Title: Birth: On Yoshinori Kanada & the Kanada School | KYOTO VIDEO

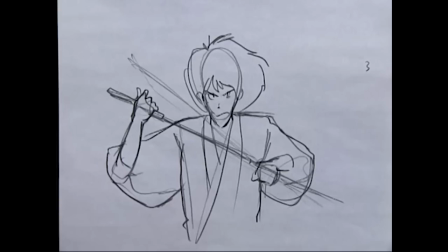It was a drawing style that emphasized exaggerated key poses and spacing to get the most out of the limited confines of television animation.
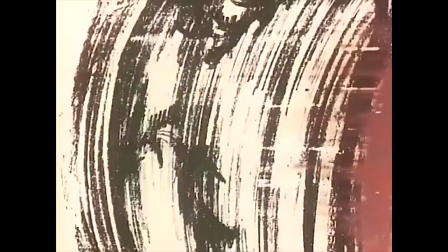Kanada took that philosophy to the next level by not just utilizing exaggerated posing,
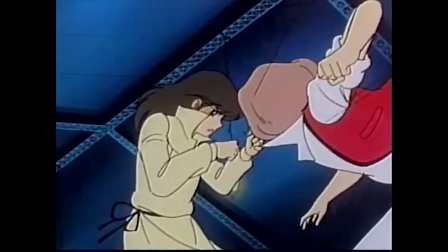but also creative perspectives and framing to sell the power of the movement on screen.
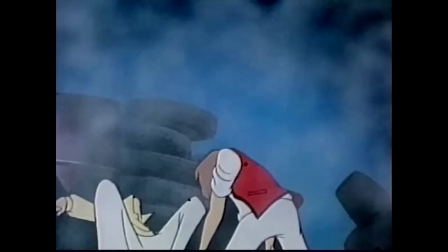Originally, this style was only used as a last resort to expand expressiveness within the typical anime TV budget of the 70s,
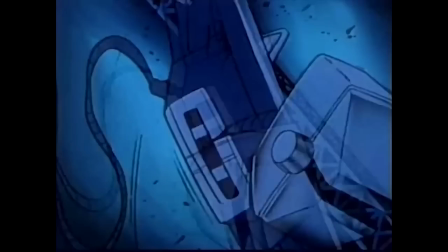because in order to pull off these types of shots, Kanada and his team often had to omit in-between frames and break character models to make them work.
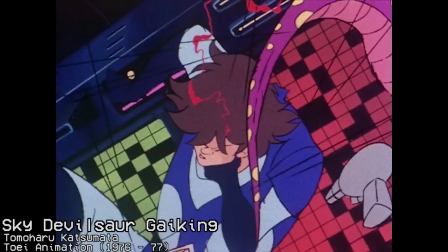But after a while, creators noticed that the Kanada School made certain cuts feel more impactful.
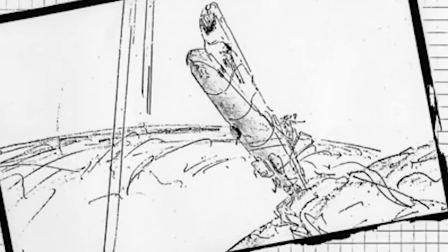Pretty soon, that style was Yoshinori Kanada's trademark, and had introduced the idea of an animator bringing their own idiosyncrasies to their animation.
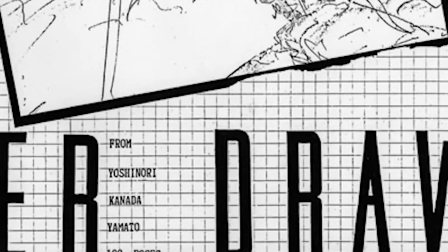Kanada became a name to know, both within the industry and the nascent anime fandom that was beginning to take form around this time.
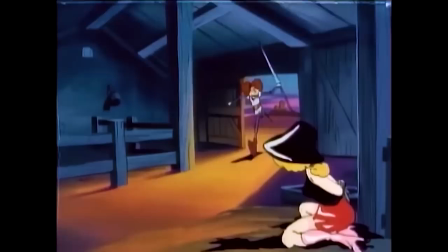Fast forward to May of 1980, Kanada is storyboarding the 6th episode of the AshiPro-produced anime Dukoke Knight Don de la Mancha.
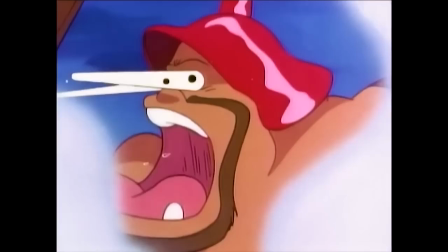This is important for two reasons. One, it's Kanada's third gig as a storyboarder and his first gig to use original character designs of his,
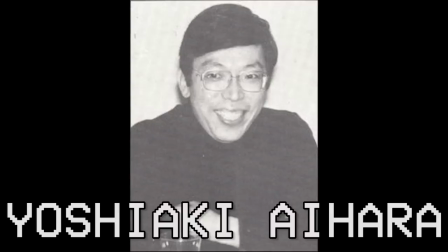and two, it puts him in contact with these four people.
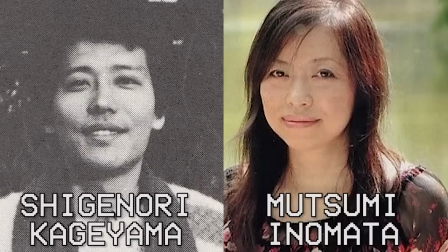Producer Yoshiaki Aihara, director Kunihiko Yuyama, and animators Shigenori Kageyama and Mutsumi Inomata.
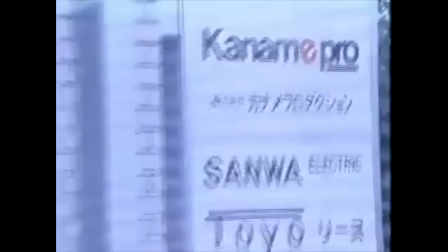These four would be important, as they were instrumental in the founding of that famed studio that we've talked about before on this show, Kaname Productions.
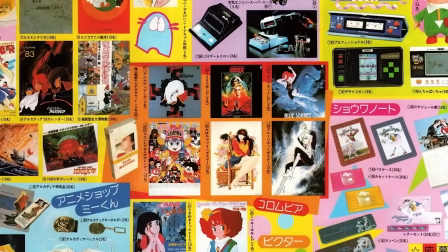The studio formed on New Year's Day of 1982, but it didn't become a studio proper until that April,
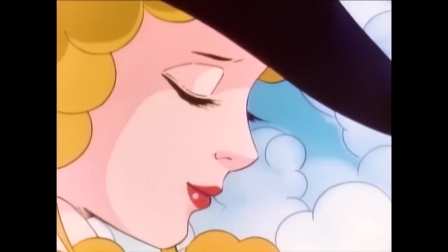it being funded primarily by anime merchandise company Idol with the intention of producing both animated and live-action works.
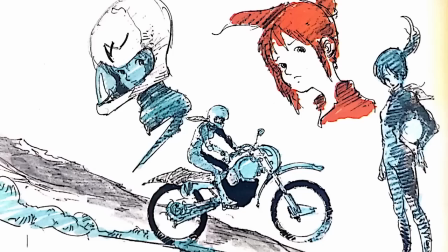In this formation, the four people Kanada met during his time on Don de la Mancha contacted him and asked him if he wanted in.
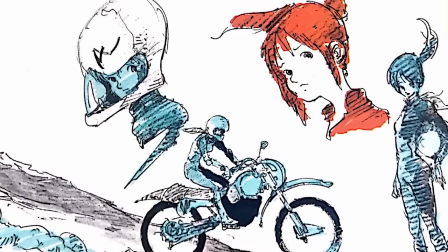Kanada accepted, and it was during what may have been multiple rap sessions and pitching each other ideas for future Kaname projects that the concept of birth began to take shape,
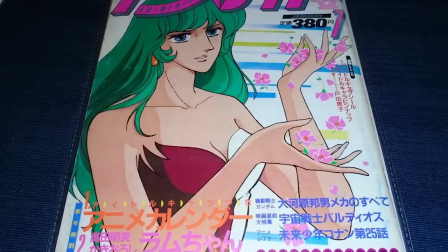mostly between Kanada and screenwriter Junki Takegami.
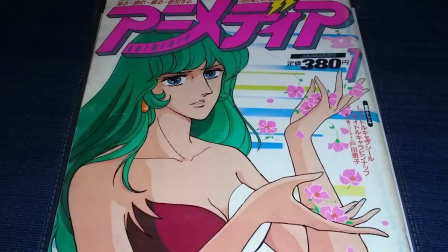On July of that year, issue number 7 of the magazine Animédia ran a piece about Kaname and their future projects in their upcoming features article Anime Hotline.
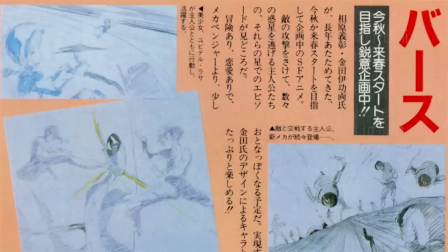It is here where we see the first mention of birth.
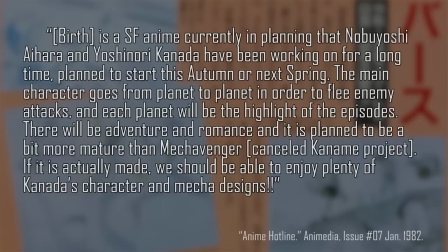Birth is a sci-fi anime currently in planning that Nobuyoshi Aihara and Yoshinori Kanada have been working on for a long time, planned to start this autumn or next spring. The main character goes from planet to planet in order to flee from enemy attacks, and each planet will be the highlight of the episodes.
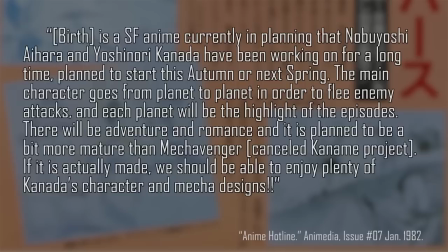There will be adventure and romance, and it is planned to be a bit more mature than Mechavenger.
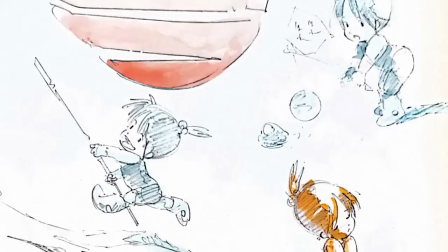If it is actually made, we should be able to enjoy plenty of Kanada's character and mecha designs.
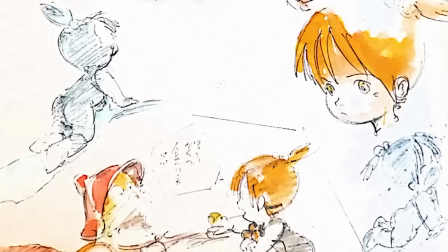This is obviously very different from the final product. Takegami is not mentioned, and it's clear that it is plotted with the intention of being a TV series instead of a movie.
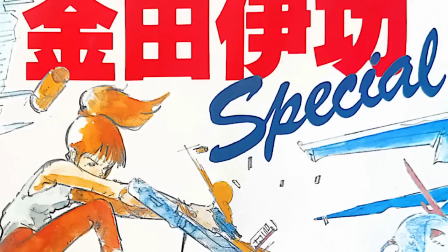That very same month, Yoshinori Kanada Special is released, one of the first art books devoted to a singular animator in an official capacity.
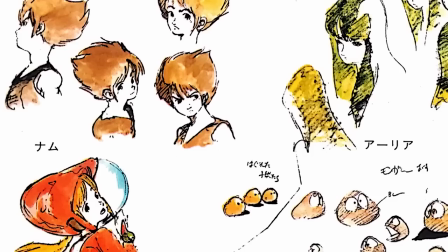There's already an entire section devoted to some concept ideas for birth, particularly the characters of Rasa,
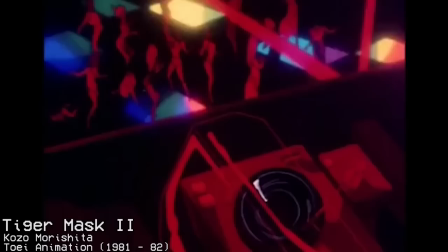Nam, Kim, and Arlia, though most likely haven't been conceived around this time.
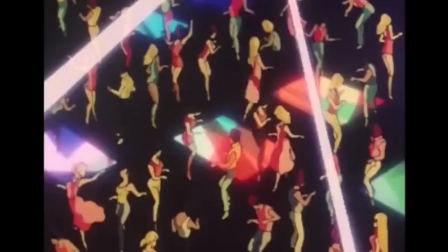What's interesting is that Kanada had used prototypes of Rasa and Arlia before, thanks to his habit of drawing unique background characters in his animations.
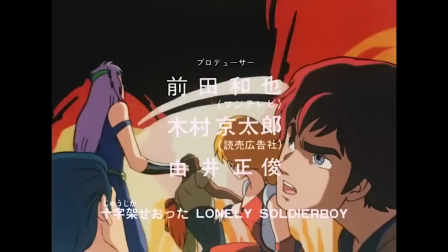Proto-Rasa having first appeared in a dance club scene in episode 23 of Tiger Mask 2,
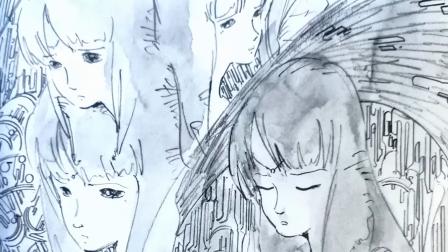and Arlia appearing briefly in the opening of Genesis Climber Mos Peada. Come September, Birth Picture Book is released.
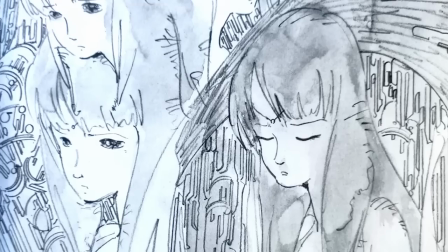It laid out the initial plot structure Kanada and Takegami had worked out up to that point,
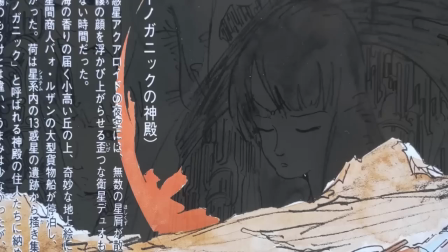being way more complex and having the character of Arlia being given more focus.
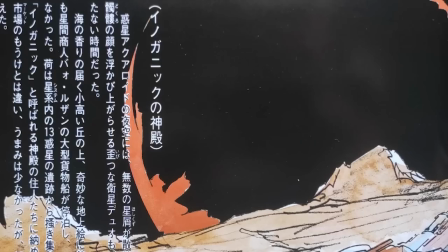It is also very bare bones in its world building, utilizes a lot of text speak, and carries a more serious tone, almost dry even.
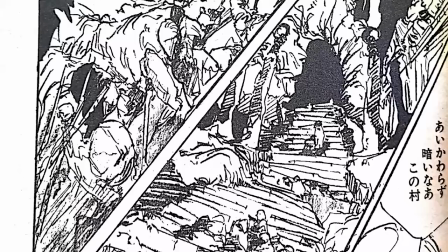At the same time, Kanada and Takegami put out a manga for Birth in the quarterly shonen magazine Ryu.